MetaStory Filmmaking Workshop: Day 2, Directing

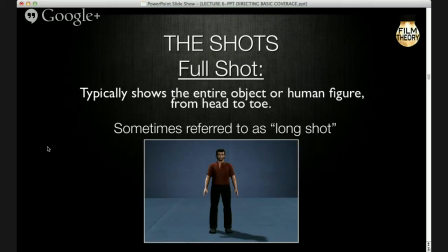29:56 Okay, and where are our characters in space, both in relation to each other and in relation to their environment? Okay, now what's interesting about the way an audience's mind works is once you show an audience the geography,
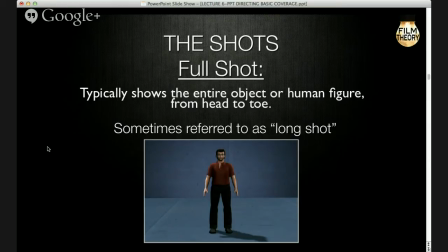30:13 once you give them a full shot, it's like their brain is a computer, and they put it into their computer and it's there. So once you've established the geography of the space, you are really free to then go into Okay, closer shots.
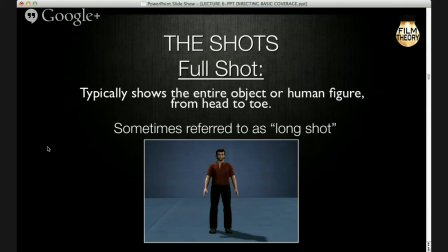30:30 You don't have to stay in a full shot forever, okay? But generally speaking, we also sometimes call this the establishing shot, right? We establish the geography and we establish the character's physical relationship, okay?
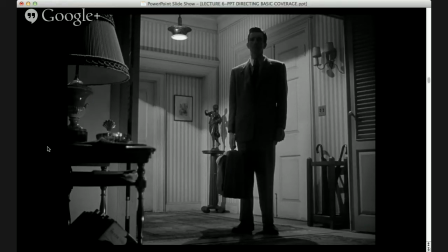30:46 I've been trying to figure out what movie this is from. I will look it up. No. So actually, we have an answer. Go ahead. Yeah? So the day the Earth stood still turned out. Oh, the science fiction movie. Okay. Yeah. I have no reason.
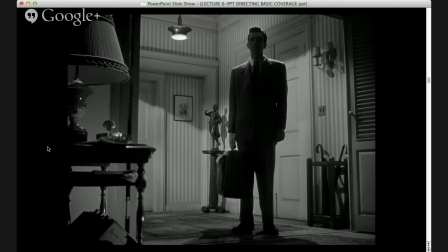31:06 Actually, to... all of the stills that follows. Yeah. I put them up. I uploaded them on Facebook yesterday. Oh, great. And, like, I think every single one of them were named. I think like these people have watched more films than I ever could. So they're the experts here.
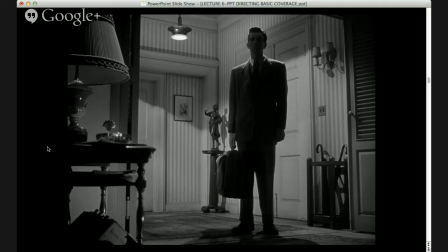31:21 I you can ask what film is it from, and they'll give you the answer. Well, that's great. So when I come to Mongolia, we'll have a film festival. So what you see here, this is what we also call a deep focus shot, because the background goes back quite a ways in the frame, and it's shot with a lens.
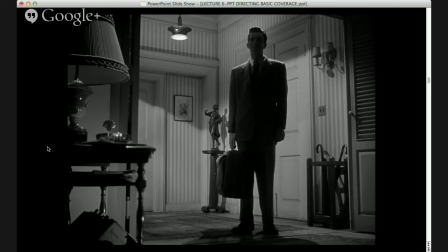31:41 It's probably a 25 or 35 millimeter lens that's going to keep the entire frame in focus. Okay. So obviously this character is lit in a dark in an underlit way on purpose.
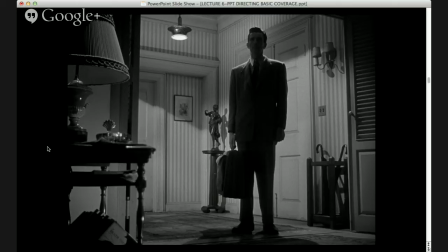31:56 It gives an air of mystery and all that, but we see his entire figure from head to toe and we get a sense of the place.
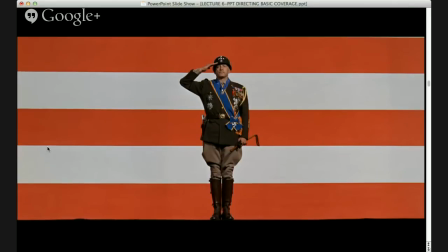32:04 Okay? This is a very interesting shot as well. This is from the movie Patton. It's one of the great openings in movies, and actually the first thing we see is what's got to be the biggest American flag ever, which is at the back of an auditorium, and we see the stage,
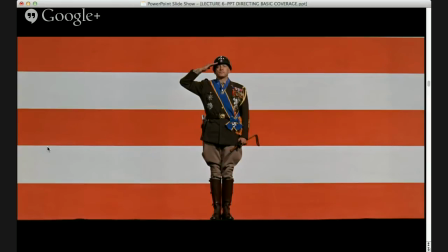32:23 and then we see Patton come up from the rear to the stage and stand in front of this flag, and then they go in a bit closer, okay? So it's very much a stab. Remember we talked yesterday about the opening shot establishing the theme and establishing a bit about the character.
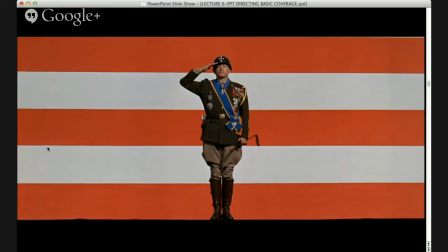32:41 So this establishes a lot of things about Patton. It establishes his patriotism. It establishes, and also in they play a call to attention, a military call to attention, and he stands, you know, saluting.
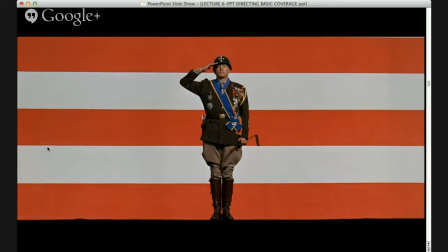32:58 And while this bugle is playing, they do close-ups of all his medals and all that stuff. So we see right away in the long shot first, and then in the smaller shots that this is a very decorated soldier and very patriotic and all that.
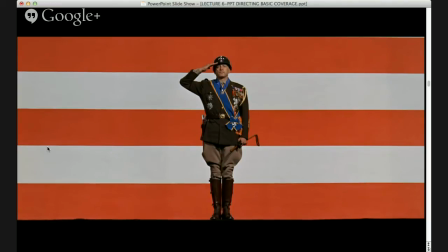33:15 But basically, he's literally engulfed in the American flag, which is a very powerful image.
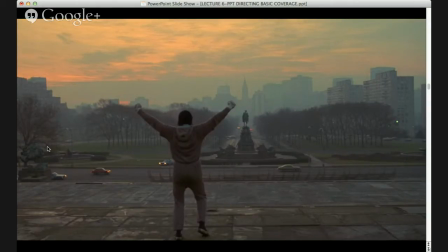33:20 Okay, this is from Rocky, the movie we talked about way too much, and I won't talk about it anymore. but the environment here is very important. First of all, this is the montage where at the beginning, or he couldn't run up the stairs,
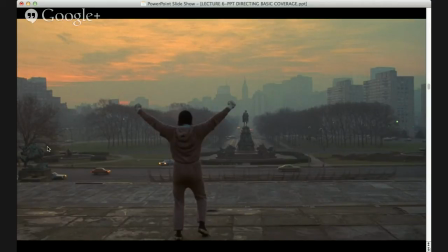33:40 and he wasn't in shape, and then now he's up the stairs and he's triumphant. So the environment, including the environment here, not only is it a pretty shot because you have the sun breaking, you know, you have the color, especially on the left of the frame, but you also have a sense of him being kind of on top of the world,
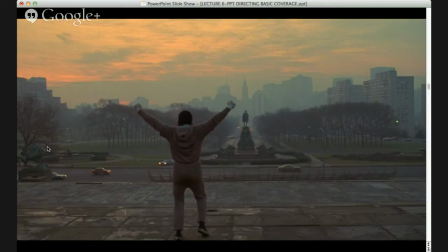33:59 you know. He's up, and that's his Philadelphia, the city of Philadelphia, that's his world, that's his universe, right?